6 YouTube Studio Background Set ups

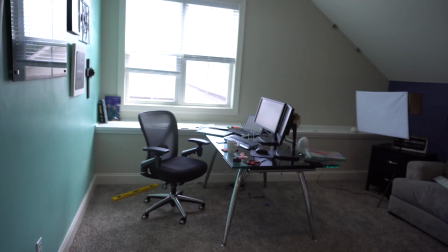Okay, so this is what my setup currently looks like.
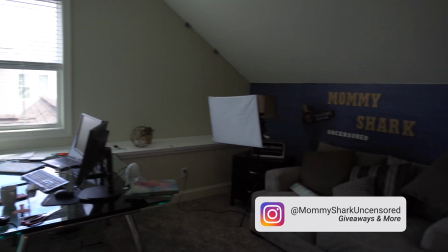It's not pretty.
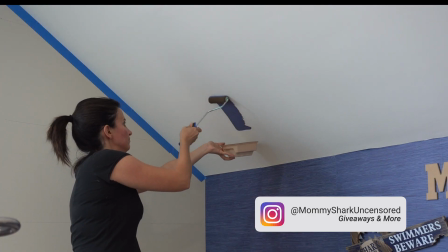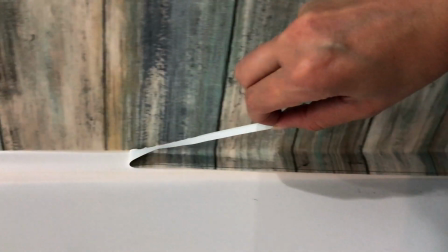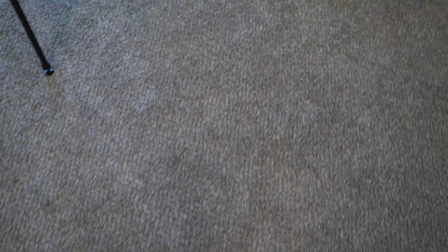Okay guys, now it's time to debut my new YouTube studio! How do I get my YouTube setup to look so good that anyone watching my video is gonna be like, wow. Wow was my aim. If you guys look at my channel, over the past few years, I have tried to upscale my setup, but I needed to watch so many videos to get inspiration. And guys, Mommy Shark is here to give you some inspiration for your YouTube setup. So let's go ahead and show you my 6 setups. Starting with this one. This is setup number 1.
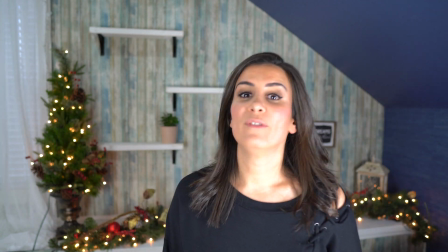What do you guys think? Moving on to setup 2.
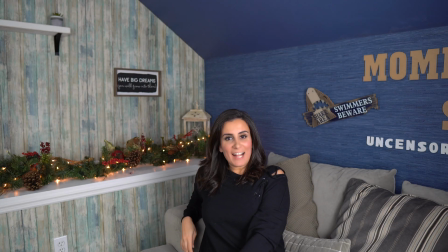Setup number 2, just in case you feel like, relaxing and talking about your life and, whatever great things are happening.
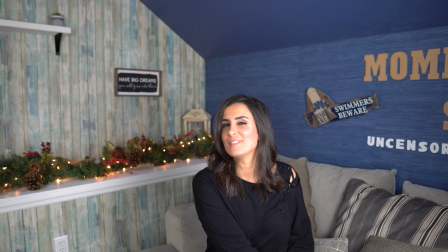On to setup number 3.
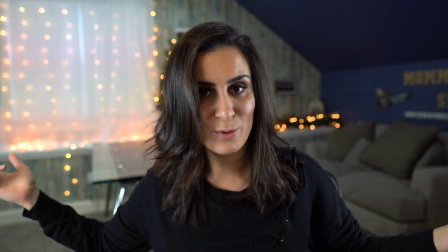Welcome to setup number 3. A view of my whole studio behind me.
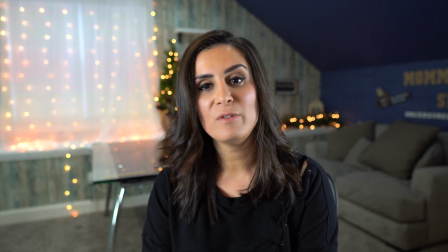Let's go ahead and move into setup number 4.
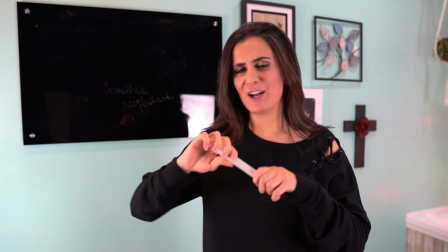Welcome to setup number 4. Where you can talk about something important while looking pretty.
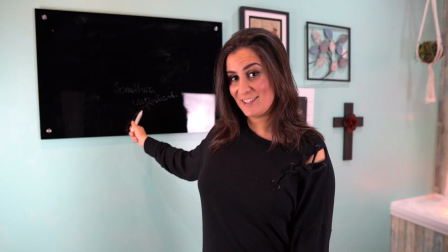Let's go ahead to setup number 5.
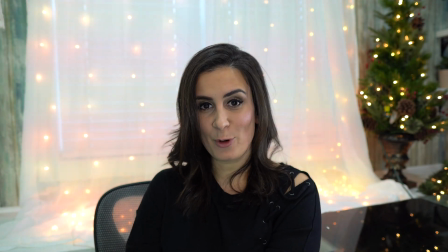Welcome to setup number 5, where the background is lit just as much as you are.
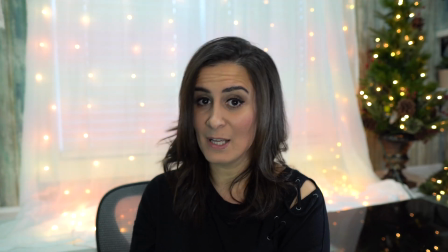Let's go ahead and go to the best setup, in my opinion, setup number 6.
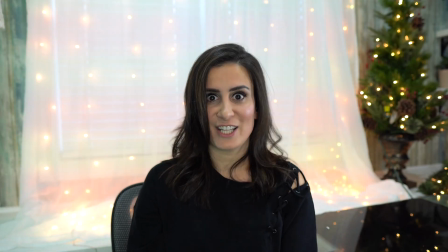Let's go.
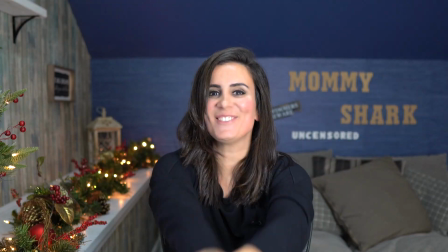Hey! Welcome to setup number 6.
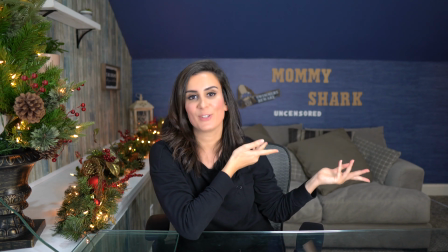This is my favorite setup because, as you guys can tell, Mommy Shark Uncensored, which is the name of my channel, is in the background for branding reasons.
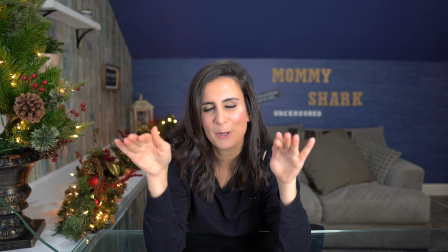And hey, if you don't know my name, I don't want to bore you. I don't want to bore people with the usual, welcome back to my channel, guys. My name is Mommy Shark. No, guys, I want to do branding, you know who I am, without being boring. So this is my YouTube background number 6. Setup number 7. Wait a second, this is not a setup, scrap that. Let's go ahead and take you on that journey of this huge transformation. I'll show you the before and after and just take you on that vlog experience of how I was inspired. Then I will show you a few quick lessons I learned in designing my YouTube setup. So if you like it, make sure to stick around for that. Make sure to stick around because I have another video coming on my YouTube setup and all the equipment that I have and what I've learned in 2 years of doing YouTube.
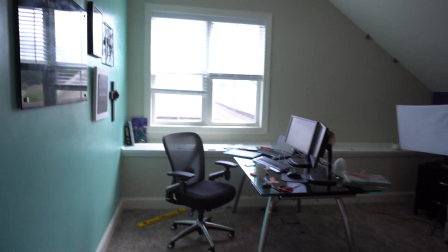Hello. So this is what my setup currently looks like. It's not pretty.
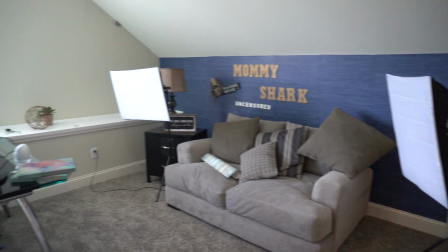You guys have seen it in my videos. I try to just get the pretty part, but it is very disconnected.
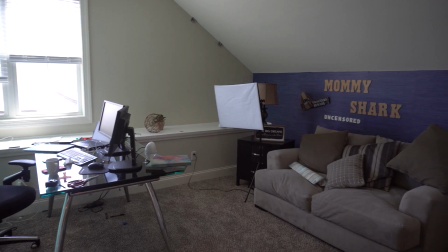The reason being is I'm trying to get more than one background just to keep it fun.
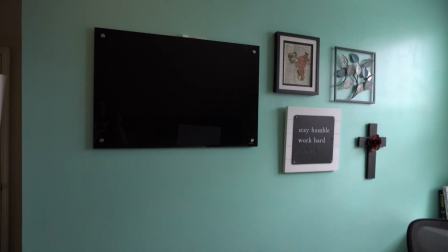Here's one background where I've already attempted at making it pretty.
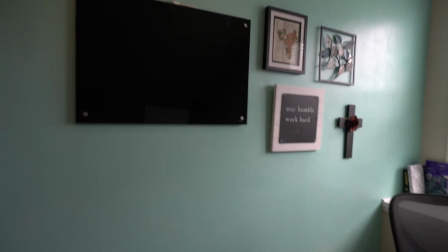I went ahead and painted that teal and put a few things up, and this is like a blackboard.
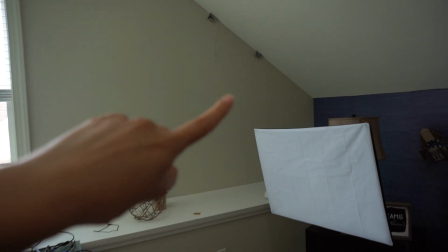Then you have this really ugly wall, which I tried to make pretty with those lights over there, but that doesn't cover the whole wall.
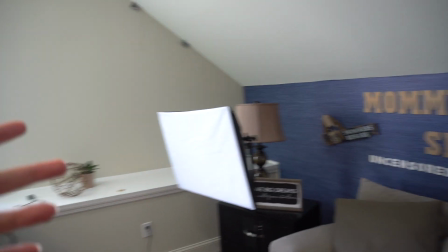I ended up thinking like this is just not gonna work out.
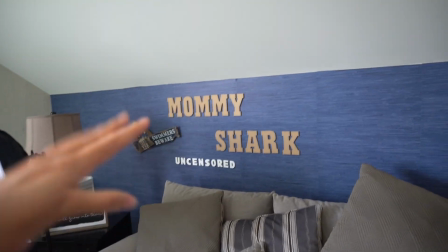And then you have the Mommy Shark Uncensored wall, but then it's really ugly when you guys see this part up here.
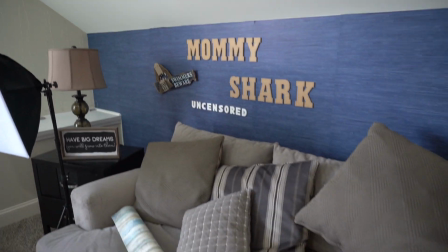So that's where all the changes are happening.